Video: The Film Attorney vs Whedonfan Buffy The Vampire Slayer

In fact, anybody who's ever filmed anything outside of their bedrooms knows that product placement is dang near unavoidable. And it's also kind of silly considering that these complaints are always levied by a person sitting in front of an entire wall of nothing but product placement.
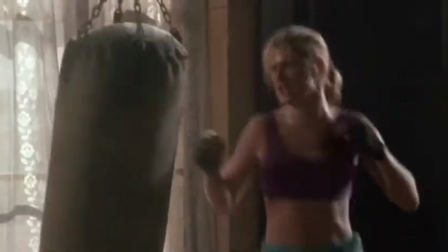4:21 Like her TV counterpart, Buffy has the typical Slayer powers, including enhanced speed, strength, and agility.
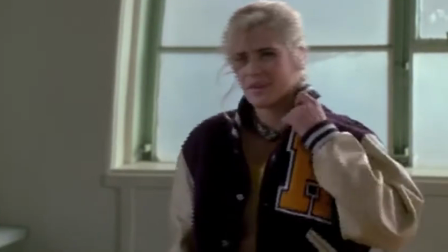4:26 She also has a distinct birthmark, which is the way the Slayer is identified in this universe. She also has the ability to sense vampires with her vagina. I'm not kidding, she actually can detect vampires with her menstrual cramp. Yeah, I'm gonna have to guess that this might be an element added by the film's director, Fran Kazooie,
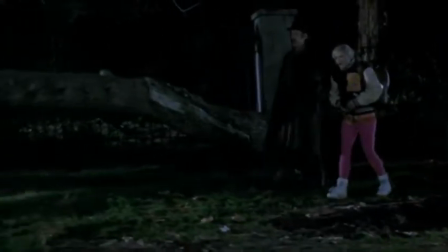4:42 in order to tie Buffy's destiny as a vampire slayer directly to her femininity. See, that's something Joss Whedon wouldn't think of, because Joss Whedon's a man. Joss Whedon is a man trying to write, by the way, with the agenda of writing a film about an empowered woman. which means all classic things that make her, you know, a girl,
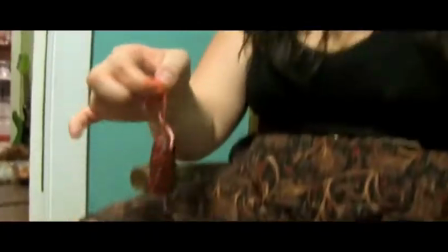5:03 feminine in any way, that all has to get deleted and thrown right out the window. And especially anything at all that involves her lady parts.
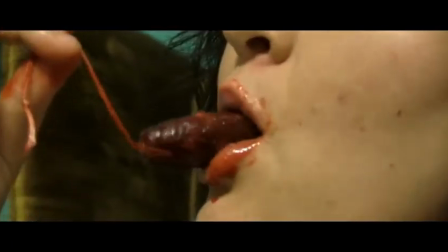5:11 Because, see, when a man writes it, it comes off as sort of a juvenile self-indulgence, like you're writing your own pornography. Also, when you're trying to empower women, she can't be seen near a kitchen, a microwave, a stove, a refrigerator, a waffle maker, a blender.
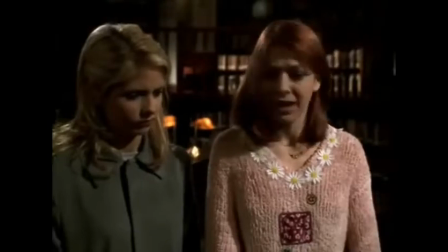5:28 She can't even make her own drinks. And if you really wanted to make that statement, you'd cast an ugly girl. You wouldn't cast Sarah Michelle Gellar. You'd cast Wiener Dog from Welcome to the Dollhouse. Not that I'd kick her out of bed either, but you know what? Some, balding, buck-tooth, redhead with a hair lip, noticeably uneven hooters. That would be making a female empowerment statement. Instead, they just stick a supermodel in a turtleneck and lie to themselves about the fact that they're using hot women to sell this cheeseball vampire show.
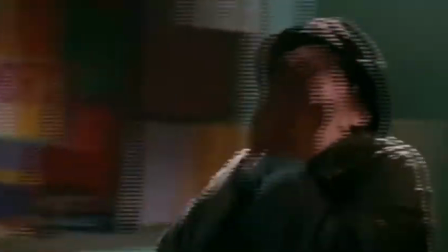5:59 Watson is very capable as Buffy. She's tough, resourceful, and witty. However, we never really connect with her character.
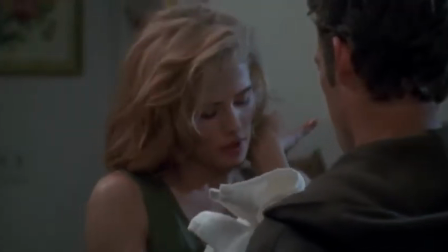6:05 Swanson doesn't convey the angst of Buffy's dual life, and she lacks the depth Gellar brought to the role. She comes off as more of a caricature than a real person. You know, that might be true, but there is one thing you gotta account for with that. See, Sarah Michelle Gellar had 7 seasons worth of TV show time to be Buffy the Vampire Slayer. Christy Swanson had 82 minutes. Only 82 minutes.
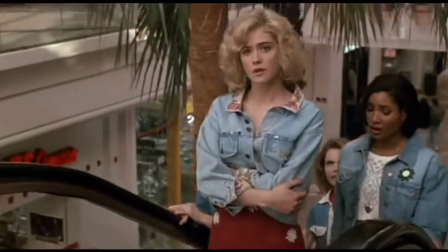6:28 To be Buffy the Vapid Popular Girl.
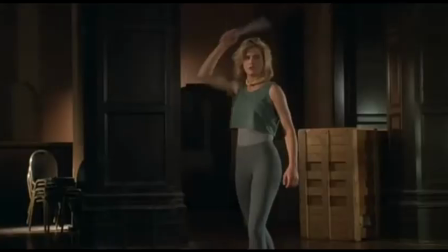6:32 Learn her destiny as a vampire slayer, accept her destiny as a vampire slayer, train to be a vampire slayer, slay a couple of vampires,
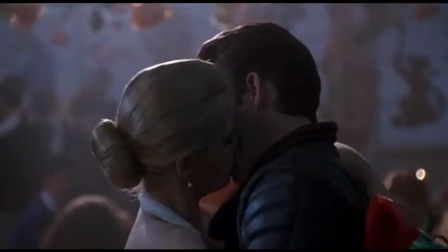6:40 develop a student-teacher relationship with Merrick, develop a romantic relationship with Pike,
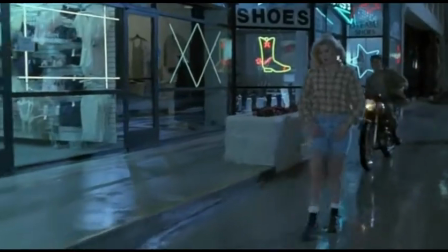6:45 lose her mentor, walk away from her responsibilities, reaccept her responsibilities, kill the bad guy, and she has to do all of this nonsense in 82 minutes. Well, really 65 if you factor out the scenes Buffy's not actually in.
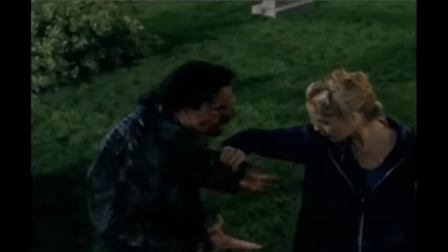7:00 So while the character does experience more in the show, that doesn't mean the performance has depth. Let's compare the scene where Buffy first meets Merrick to, some randomly selected dramatic scene from the show.
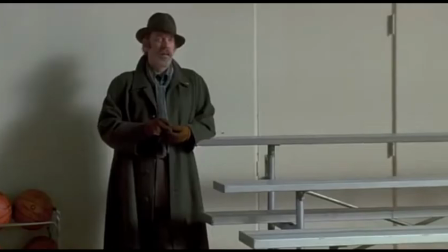7:14 Notice how many things Christy Swanson is saying with her actions and her face in this conversation.
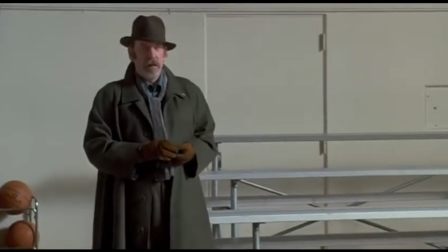7:19 You see, when Merrick steps closer to her, notice her body language and facial expression. Alright, that's really short. We'll slow it down. But it's very subtle, but it's all there. And notice that slight little step backwards.
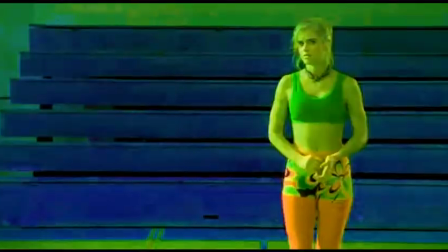7:31 See, it communicates her fight or flight response beginning to kick in. If a human is confronted with the situation...
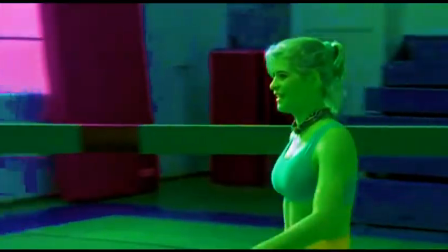7:37 We know what it is. Okay, now see, as Merrick gets closer, she walks away.
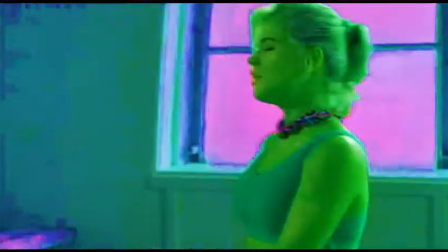7:42 While her dialogue is saying typically bubble-headed stuff and getting a little more information out of this guy, because let's be honest, what he's saying is a little interesting, even if it's nuts.
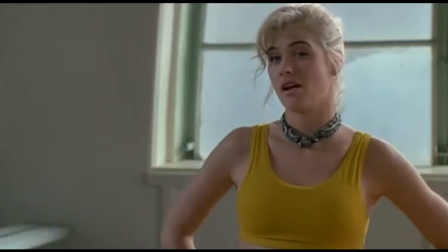7:51 But every action is telling its own story, and it has its own agenda.
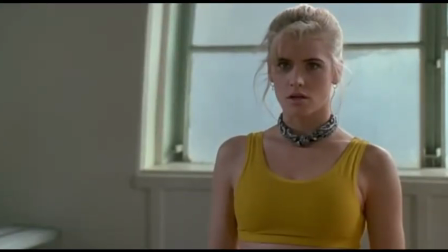7:54 See, as she walks away from him, she's not only getting a jacket, which also facilitates her making a faster exit away from Merrick,
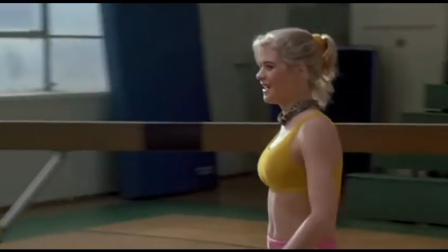8:01 even so much as walking behind this bleacher or balance bar,
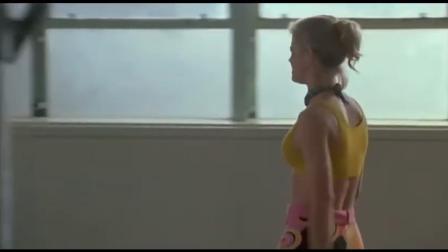8:04 whatever the heck it is, putting an obstacle between her and this very strange fellow talking about her birthright and vampires.